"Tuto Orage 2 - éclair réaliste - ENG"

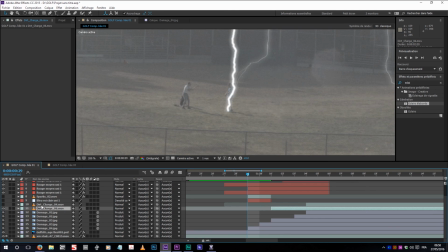So I just simply added those few stuff, also from Video Copilot's Action Essential, which is just kind of bit of dirt popping up, because it's very powerful, and that helps a lot. Now if you have a look at the whole thing, just those elements added.
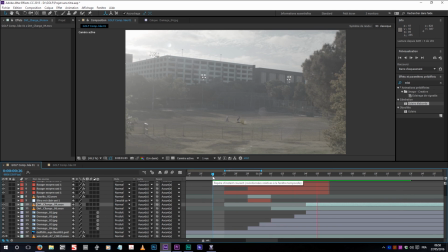Okay, looks better, looks a lot better, but it's not completely photorealistic yet.
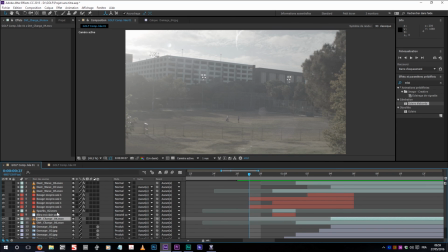So another thing which is important, if you have dusts, dirt going up, you have dust always.
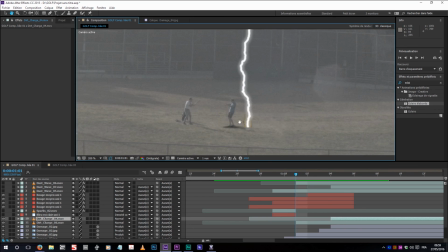Even if it's in a forest or something a bit more wet or whatever, you will have always kind of a dust or powder in the air or something. There is heavy elements here brought in the air, but you have a lot more light elements.
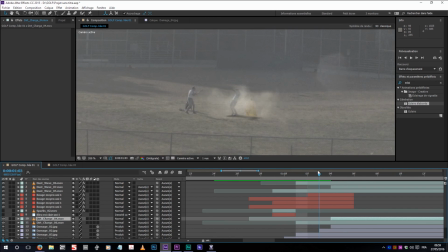And that this dust you can see here, bam, going up, also from Video Copilot Element Essential. You can simulate in 3ds Max with FX if you prefer, or try to use whatever.
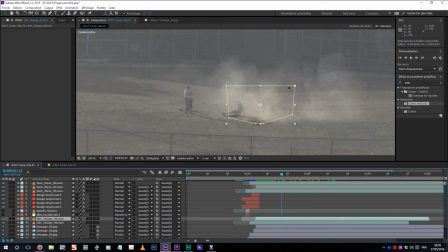And then again, it's very small. I made it small, like a small elements, and you have 3 of them. So you have this one, and this one. Each one for each lightning strike. So for the first one you have 1 element, then the second one you have 1 element,
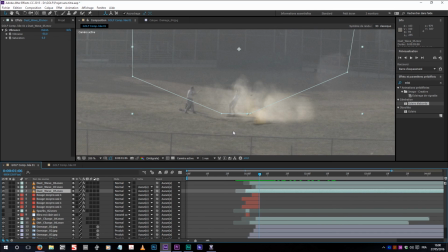and then the third one with a little mask for it not to have like rough edges on the videos. And just let it go, let it expand. It's just a perfect speed. Sometimes with the action essential elements, you gotta tweak the speed a little, depending on what you wanna do. So that's good.
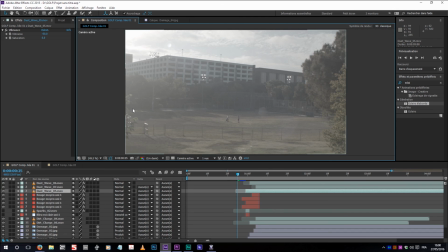Let's have a look at it. With the dust, it must be a photorealistic lightning strike. Now we buy it. Now it looks good. The dust adds everything. Volumetric stuff, guys. If you wanna make it photorealistic, you need volume. You need to have elements interact.
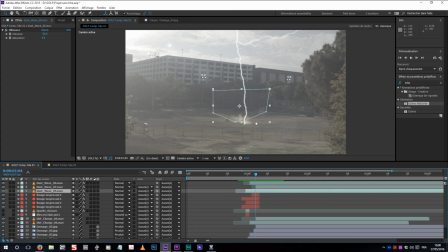If you add lighting, you need to interact with your ground, with your people. Yeah, about the people.
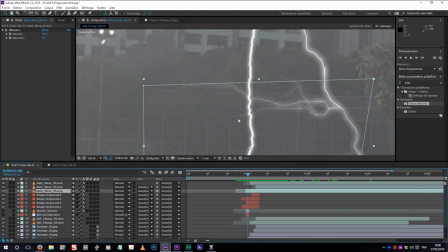It's supposed to hit the human, and yet we don't really have this feeling.
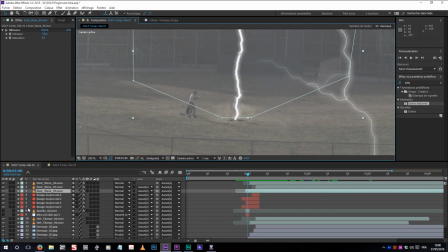It's like I painted on top of them, but we don't buy it. So let's go crazy this time. Let's dive in the freakishly weird, but working. Let's add this kind of lights on top of him. Not only he would be lit up by the strike, so he must be brighter,
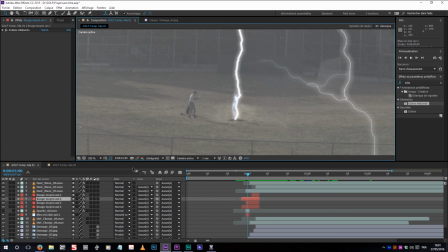but you could go in the weird science fiction stuff for only about 1 or 2 frames. He could be glowing, I guess. This way he's glowing the way, because I don't know, that's not much.
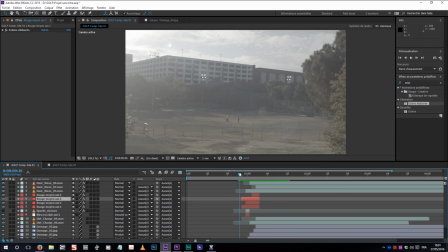but just look how better it looks. If you look at this frame, now you think he's being hit. He's not being hit. He's being hit. He's not being hit. He's being hit. That's just some subconscious stuff, I guess, from our pop culture stuff.
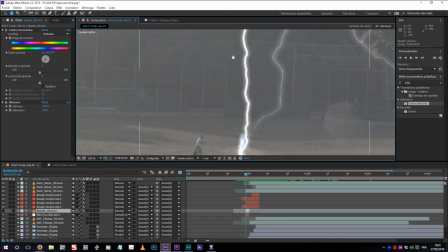But if someone is hidden by a lightning strike, he might be glowing or something. It helps buying it.
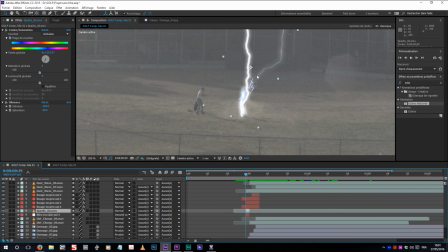And you could have also some sparks going off of him or something. I don't know. Weird interaction. And that's how I built this frame.
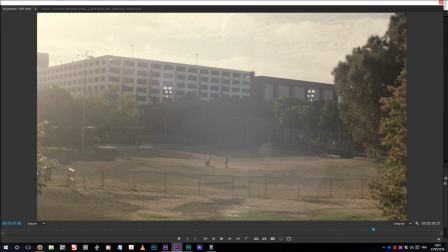Then back in Premiere, obviously, what I was missing is, you know, the camera also has to interact.
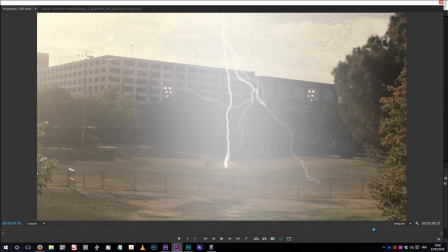If you make it look good, your camera has to be somehow. It's just a white layer I added.
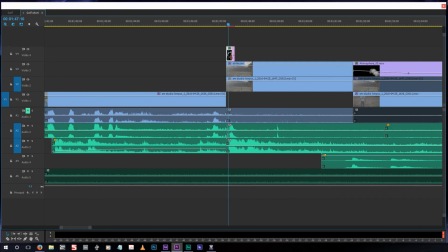Hold on, let me switch to the other screen. It's just a black video, on top of which I added put peinture, which is
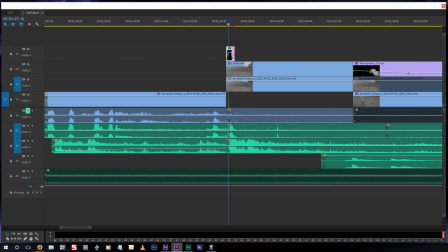fill in English, I guess. Again, let me show you that. I'll just bring this window here, move this one around.
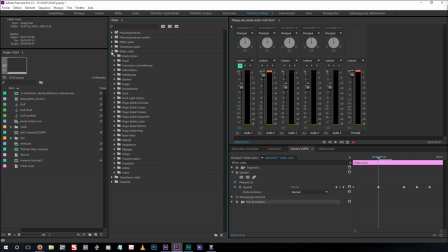Yeah, I simply went into effects, video effect, and into generate.
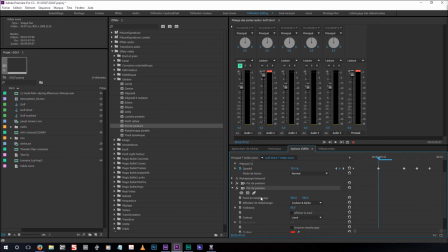Yeah, put peinture, which look like this. You have you can fill with one color actually, and I simply choose white. Stupid, right? And then since Premiere Pro authorized it now, I simply added a mask,
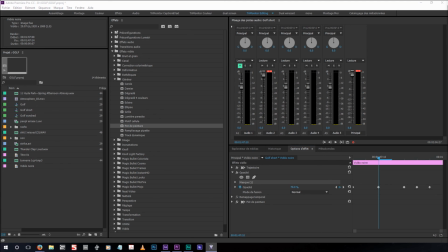which is looking like that. Hold on, fellows.
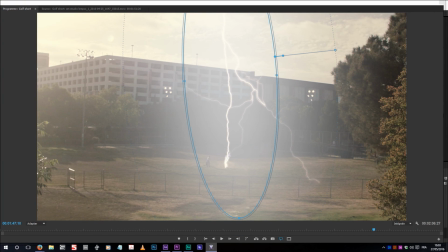Here, you've got this mask here, and yeah, this way I can simply have. I feathered it a lot, and it's just like if my camera was, you know, blown out with you know. Shit, I missed my word in English.
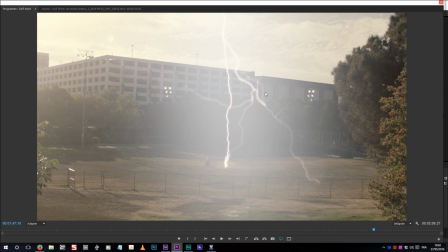Yeah, it's like a lens flare or something, but your camera is yeah, it's too much light coming in, and you gotta have this glow around.
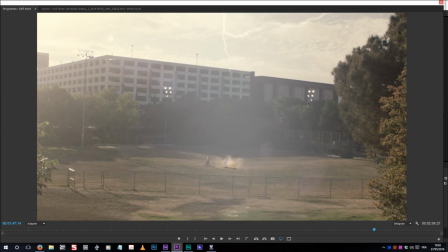It's only for a couple of frames though. It's only when the lighting is here, so yeah. But it helps a lot.
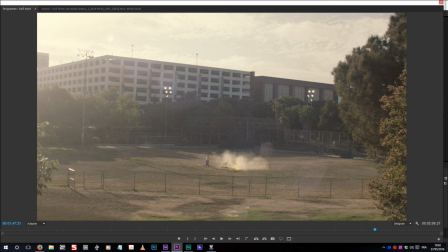And simply a color correction on top of it. Nothing much, just to pop up the colors.
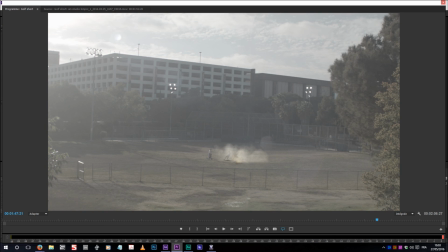It's really up to you. A color correction is really up to you. That's flats, that's with the colors, but then go ahead, do your stuff.
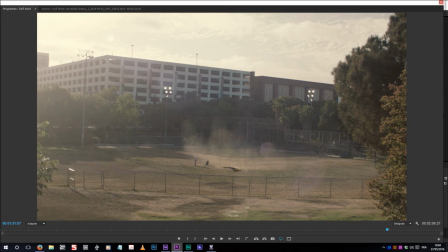Yeah, final stuff is I just added on top of this layer, which is the next shot.
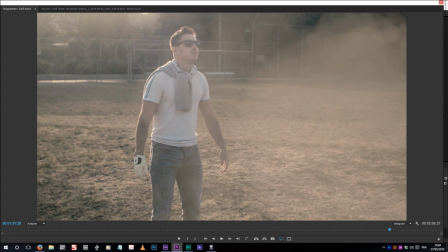I forgot about that. I thought, yeah, I could add a lot of smoke. There is still smoke in the air, and so yeah, that will be my conclusion for today. I hope I wasn't too long. Let's see, 20 minutes, perfect.
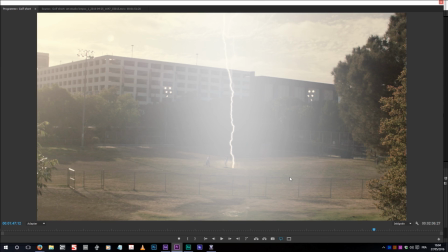If you have to make a lightning strike, something like that, not only is cool, but then you have to really think in the photorealistic way, aka go check on the internet what it's like for real,
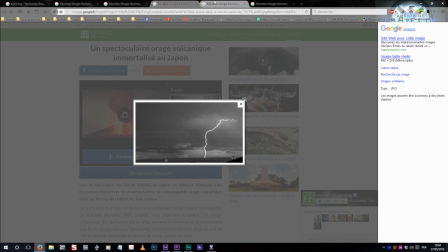or inspire yourself from actual photos or actual elements you're using.
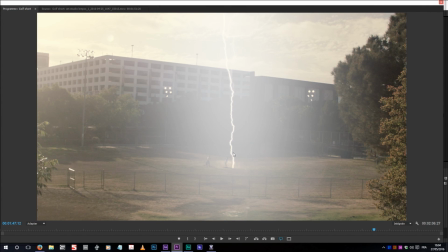Then try to decompose it, aka you have your lightning strike, make it white because this is what lighting is about. It's only light. It's not blue, it's not green, it's not red, except if it's science fiction. And then make your elements interact.
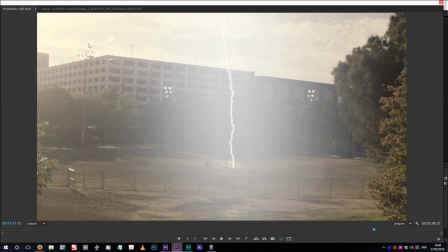If you have a hard time thinking of which tiny elements, which actually make it believable, but those tiny elements, if you have a hard time finding what to add on your frame, just think, I added lighting, which is fake, but in reality, what would it interact with?
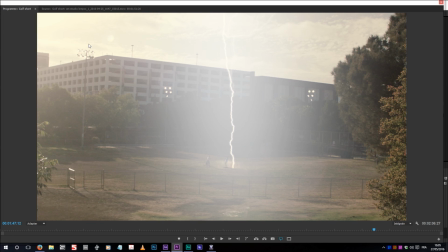The ground, aka dirt, dust, burn marks. If it's on someone, there would be burn marks as well.
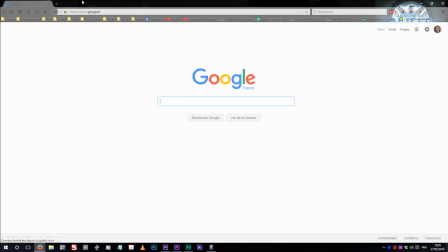Have you ever seen burn marks on a human being? If you have to make effects, it's disgusting. Lightning burns.
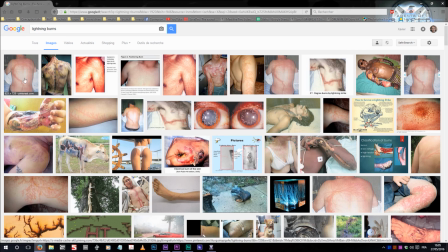But if you have to see, these are the freakishly weird patterns where the yes, that's gross.
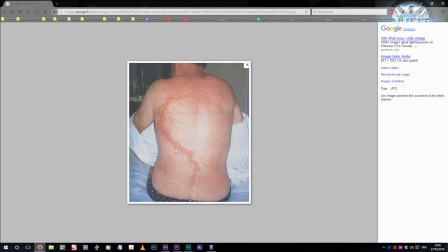But that's an actual lightning strike. You can see the paths of the currents on the skin.
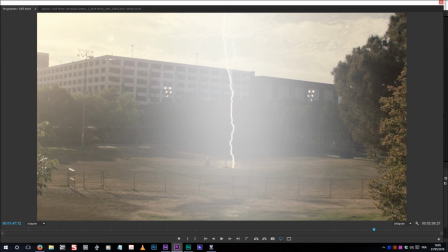That's a burn mark. Have a good time doing it with makeup. But yeah, think how it interacts with the elements, and try to make it believable this way. Even if you have to use some common pop culture thing or subconscious stuff as this glow on the person.
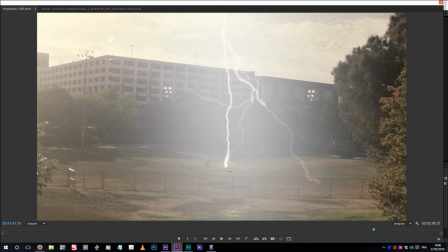Look how it looks good on I guess if it was a close-up that wouldn't work, but since it's tiny, you could just add a spark for 2 frames. No one will notice it. And then you've got the final result.
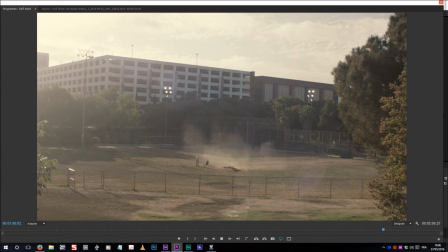Shit, I've missed.
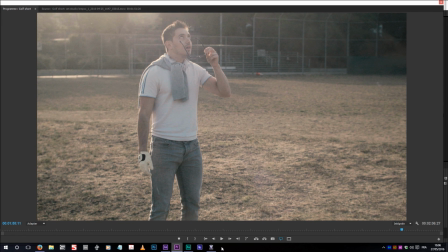Alright, thanks guys for watching. Hope to see you soon around. Stay tuned, subscribe, like the usual. See you soon. Bye.